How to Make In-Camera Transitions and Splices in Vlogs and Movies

In addition, you can film your friends at completely different times, but create the impression they were next to you the whole time. Right, Maria?
Just like that.
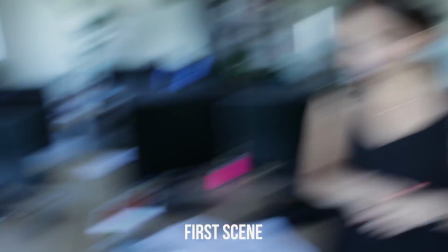[4:18]
To be honest, we started filming in the morning, and Maria came only a few hours later, which means we shot this scene separately.
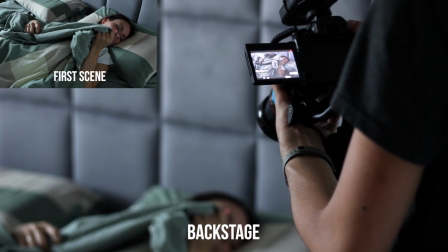[4:26]
In the same way, we can create a transition through shade.
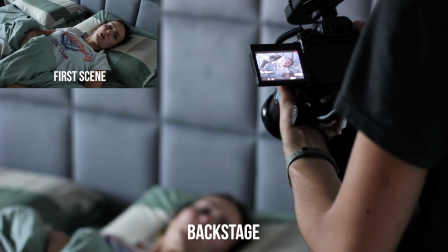[4:29]
You fully cover the lens with any object in one scene, and start the next one with a shade.
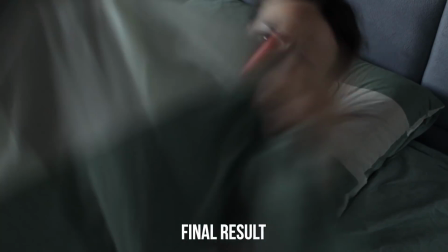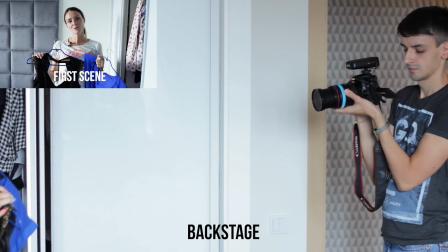[4:41]
The next approach is a wall transition.
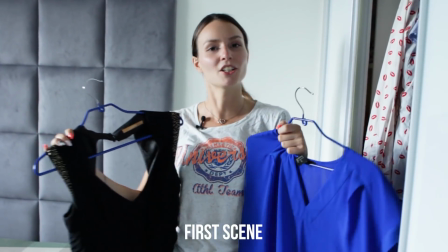[4:43]
For sure, a monopod, an office chair, skateboard, or similar movable item will come in handy for smooth camera movement in the horizontal plane,
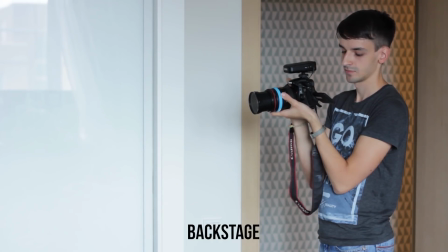[4:51]
but if you don't have anything to hand, use your wits. Keep your arms against your body and turn your toes out wide to make this movement smooth and avoid taking
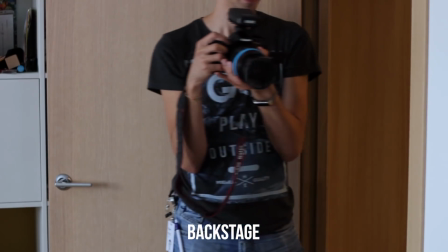[5:00]
extra steps. The next scene should be shot from behind a wall or some other obstacle.
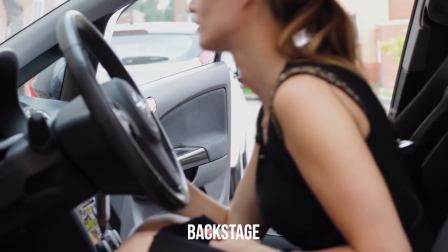[5:08]
The rest of the transitions can be made by analogy. You just create the same actions at the end of one scene and at the beginning of the next.
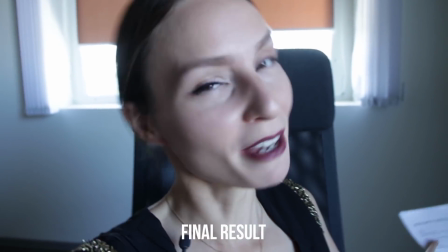[5:16]
All the real magic is here, in the editing phase. A colleague of mine helped me to shoot this whole thing.
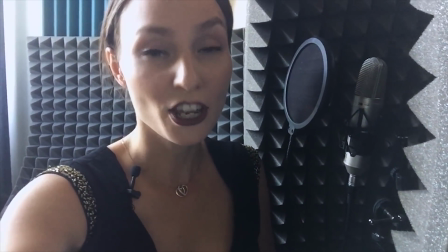[5:23]
You can of course recreate the same effect just with the camera phone by yourself.
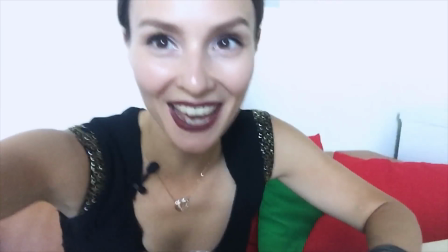[5:28]
That's me recording a voiceover. And now I'm sipping tea and having some cookies.
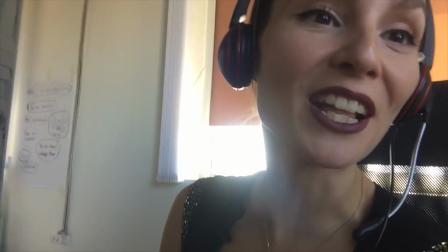[5:35]
And I'm back at my workplace, ready to tell you about the easiest thing, which is montage.
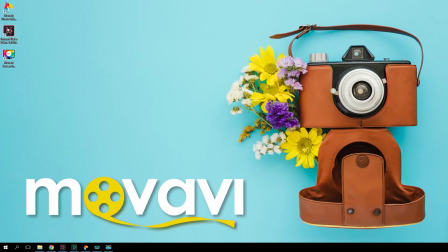[5:41]
Let's open the video editor and upload our files.
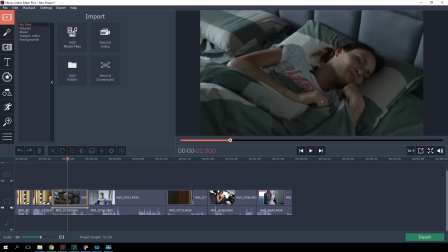[5:47]
You've probably got way too many shots. Try to keep just the best ones. Most importantly is to pick the right point for a splice.
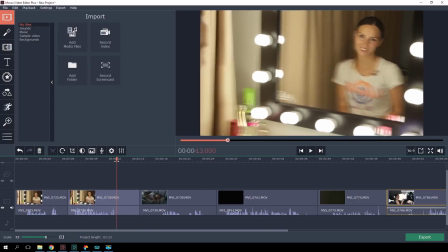[5:56]
In the transition that uses an abrupt change in movement, choose a moment when the picture is the blurriest.
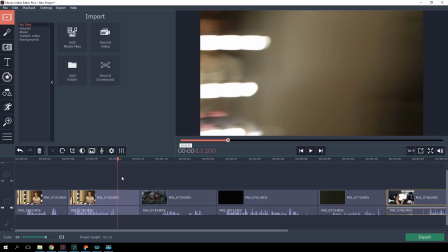[6:01]
It'll help make the transition point invisible.
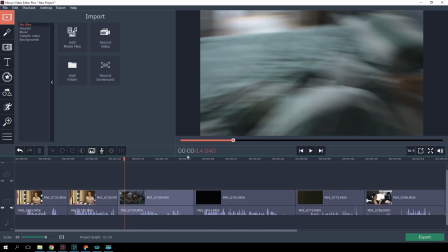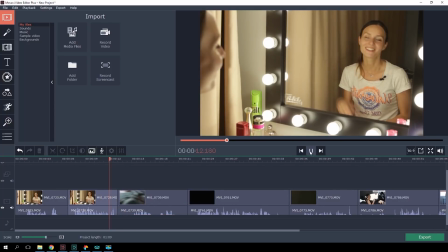[6:13] Let's go!
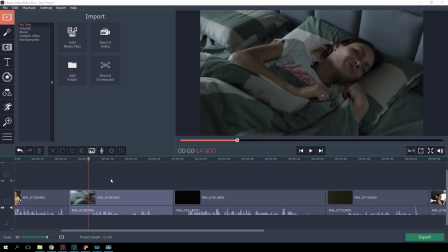[6:16]
If you use transitions for shade, make sure the object in use fully overlaps the frame at the end of one shot
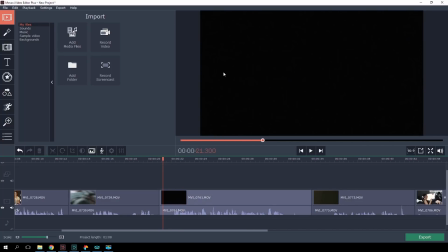[6:27]
and the beginning of the next one. Don't leave too much time for the transition itself, otherwise the viewer will smell a rat.
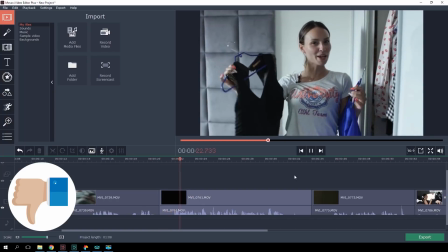[6:33] Nope, I wish I could.
A real pain in the neck in the morning is… The transition has to be quick, so it's barely noticeable.
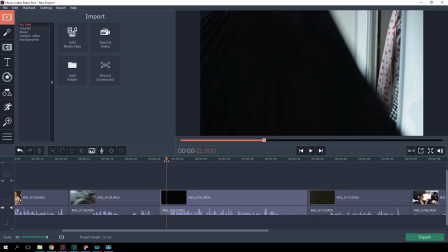[6:42]
If necessary, speed up the segment with a splice.
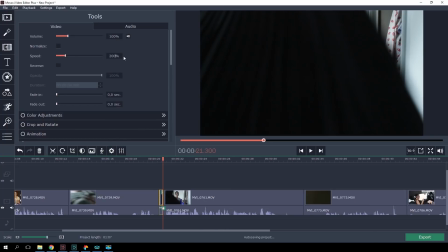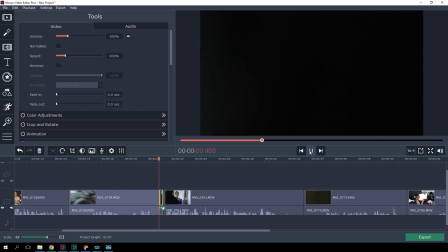[6:52] Nope, I wish I could.
A real pain in the neck in the morning is
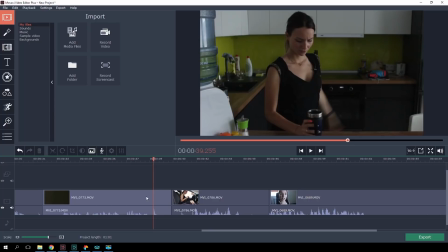[6:59]
Using a strong emphasis as a transition, select a peak point in the action for a splice, the clap itself, a flick, or similar. That's when the effect will be the most intense. Just make sure the sound of the action itself doesn't get duplicated.
If you've got the time for it, sure.
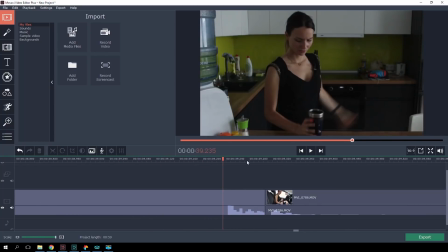[7:19]
A car isn't the right… As an option, you can shift the splice point a bit ahead, as we have in this sample, so the viewer gets to see the beginning of the second scene.
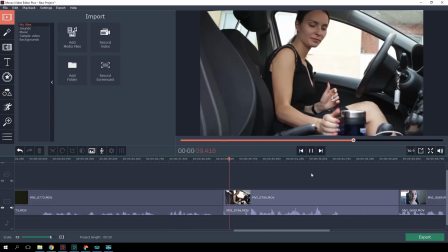[7:30] If you've got the time for it, sure.
A car isn't the right place to be naughty or should… If you've been paying attention, you may have noticed that transitions are often accompanied by a sound effect.
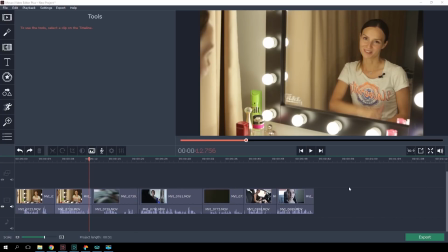[7:42]
This can add magic and smoothness. Pick appropriate sound effects. As a rule, it's best to use muffled sounds, like the wind blowing.
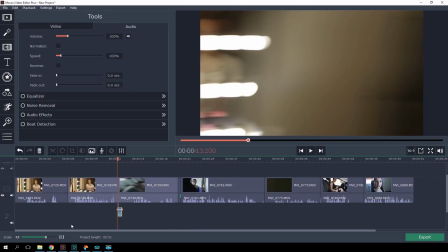[7:54]
Place them in the transitions and make them a bit quieter, so that they don't divert too much of the viewer's attention away.
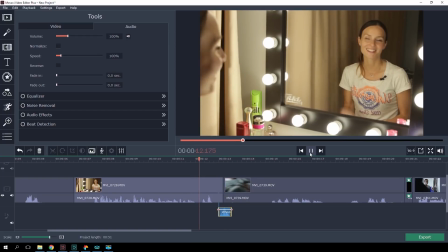[8:02] Let's go!
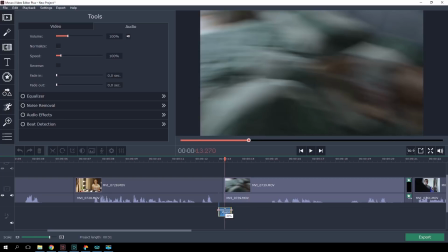Let's go! Done!